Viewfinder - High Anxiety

Greetings, and welcome to the Fortress of Dorkness, the nerdy nexus for all your geeky needs. I'm your host, Christian Villarreal. The fourth wall, as opposed to the third wall, is a term referring to the imaginary wall between the audience and the film. A film breaks the fourth wall when it crosses this barrier, making the audience or its own story aware of the other's existence.
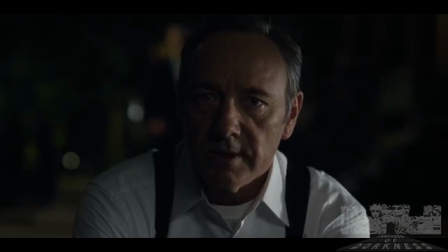(0:31)
This can be used for both comedic or dramatic effect, though generally you'll see it more in the former. Perhaps one of the masters of this purposeful leap is the comedic genius known as Mel Brooks. Today, we're going to be going over a few examples from some of Mel's other films before we jump into some specifically from 1977's High Anxiety. So without further ado, cut intentional jocular aptitude. Let's start with the basics.
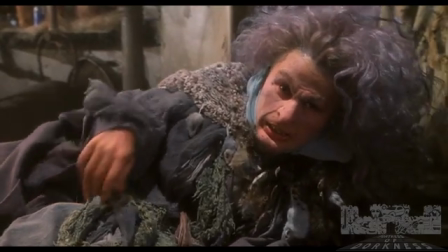(0:54)
These three clips reflect the most common form of breaking the fourth wall, that is to directly address the audience.
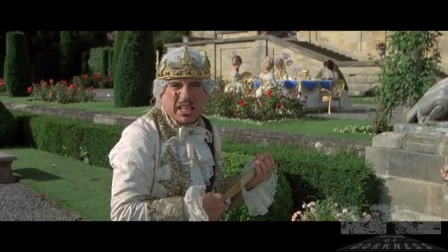(1:00) I touched it. It's good to be the king.
This creates a sense of involvement for the viewer.
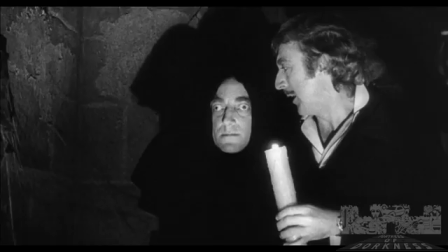(1:06) Dim your eyes. Too late.
This may be the most common, but now let's jump into some clips from High Anxiety that take it to different extremes.
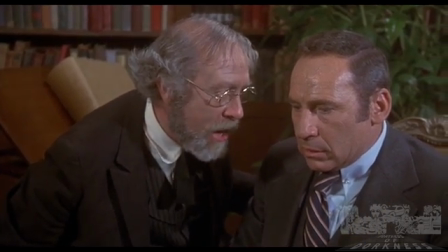(1:15)
Fourth wall breaks don't always mean the actors address the audience. It can also mean addressing another part of the film production, such as musical cues.
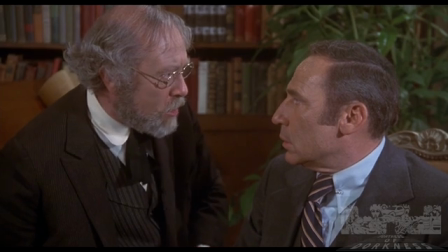(1:22)
Two in High Anxiety happen after Professor Littleman explains the dangers of high anxiety to Dr. Thorndyke.
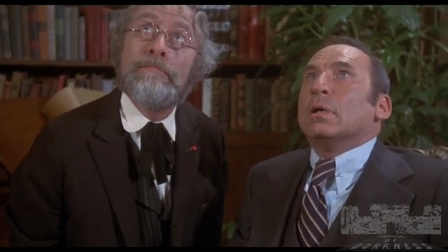(1:28) It could cost you your life.
And again, after the gang finds Brophy tied up in the North Wing.
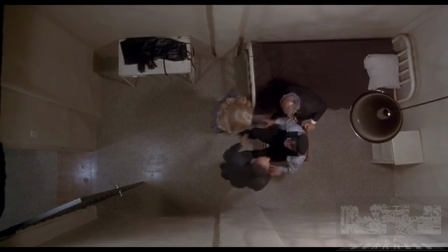(1:37) They drugged him. They're gonna throw him off and make it look like suicide.
Now let's get more creative.
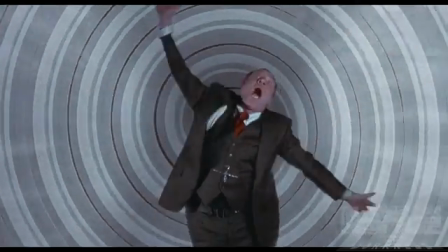(1:43)
What if it isn't the actors doing the shattering of dimensions? How about the camera? Check out this innocent dinner scene.
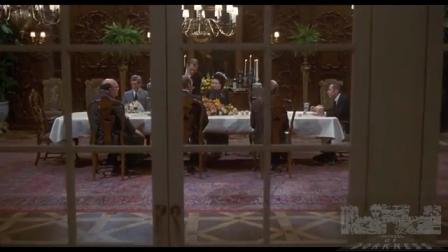(1:49)
As the camera moves into the room, it shatters the glass on the doors, making the cast very aware of its existence.
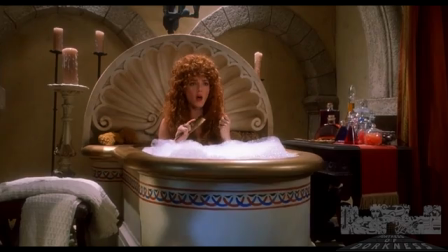(1:58)
Brooks reused this gag in Robin Hood, Men in Tights.
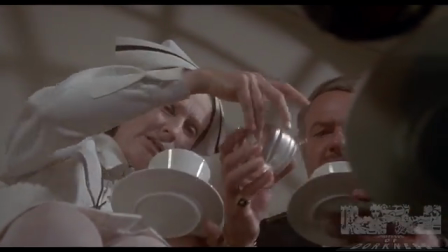(2:05)
Next up, what if it's not cast who becomes self-aware, but the camera itself?
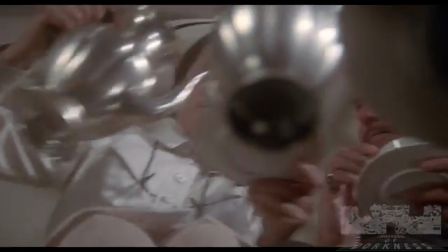(2:09)
In this, one of numerous Hitchcock camera homages in the film, the camera struggles to fight to keep the cast in frame.
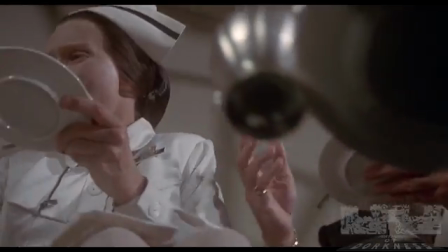(2:16)
In this case, the camera has become aware that it exists, and so the subtlety of it is thrown out the window in humorous fashion.
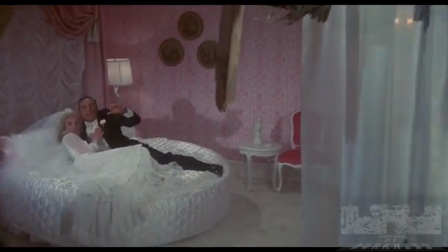(2:23)
How about a literal break? As the film draws to a close, the camera pulls out and destroys the wall of the hotel room, as a man calls to just Keep pulling back.
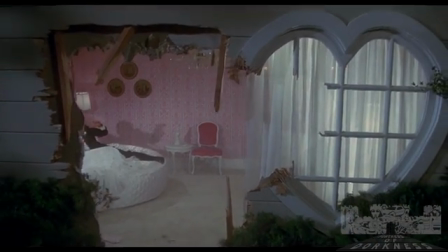(2:31) Maybe nobody will notice.
This is actually a metagag, as the term breaking the fourth wall originated from the fact that sets in plays were only built with 3 boxed walls,
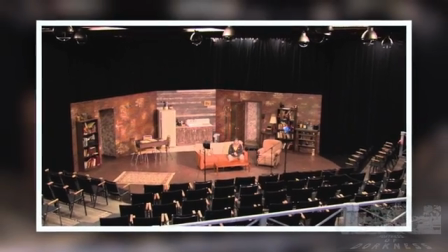(2:40)
and the fourth wall was the invisible line that the audience viewed the players through. Here, Brooks has literally broken the fourth wall.
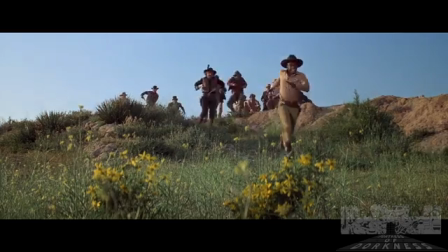(2:47)
And finally, we'll leave High Anxiety and mosey on over to Brooks's 1974 western, Blazing Saddles,
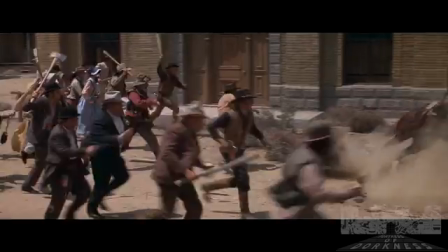(2:53)
where he performs undoubtedly one of the most ridiculous, over-the-top, and elaborate fourth wall breaks of all time.
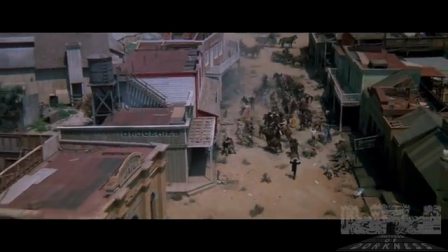(2:59)
As the flick draws to a conclusion, the camera pulls out of this aggressive fight scene all the way out of the soundstage and into the very studio lot itself.
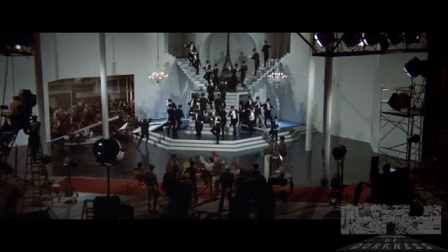(3:07)
We then move into another movie entirely, when suddenly the cowfolk from Saddles begins to rain havoc on the entire studio and most of Burbank.
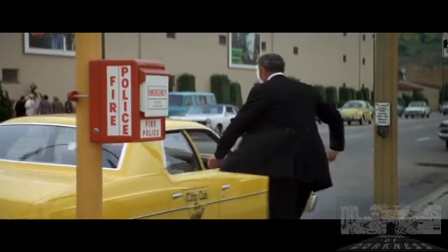(3:15)
Villain Hedy Lamarr Not Hetty, it's Headley. escapes via a taxi and arrives at the infamous Chinese theater,
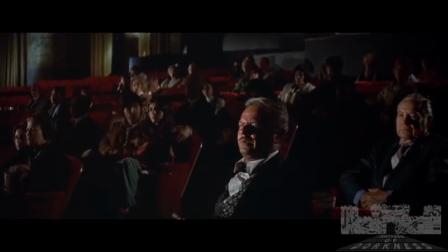(3:22)
where he enters and watches the premiere of Blazing Saddles. Fourth wall breaks are always a good gag, if done right, so we recommend you keep your peepers open for these intentional moments, as meta-humor of its kind is becoming a bigger part of pop culture. That's all we have time for today. If you have any questions, comments, or snotty remarks, leave them below. Don't forget to like and subscribe. Follow us on our social media. This has been the Fortress of Dorkness. I'm Christian Villarreal, and always remember, never fear the dork up here.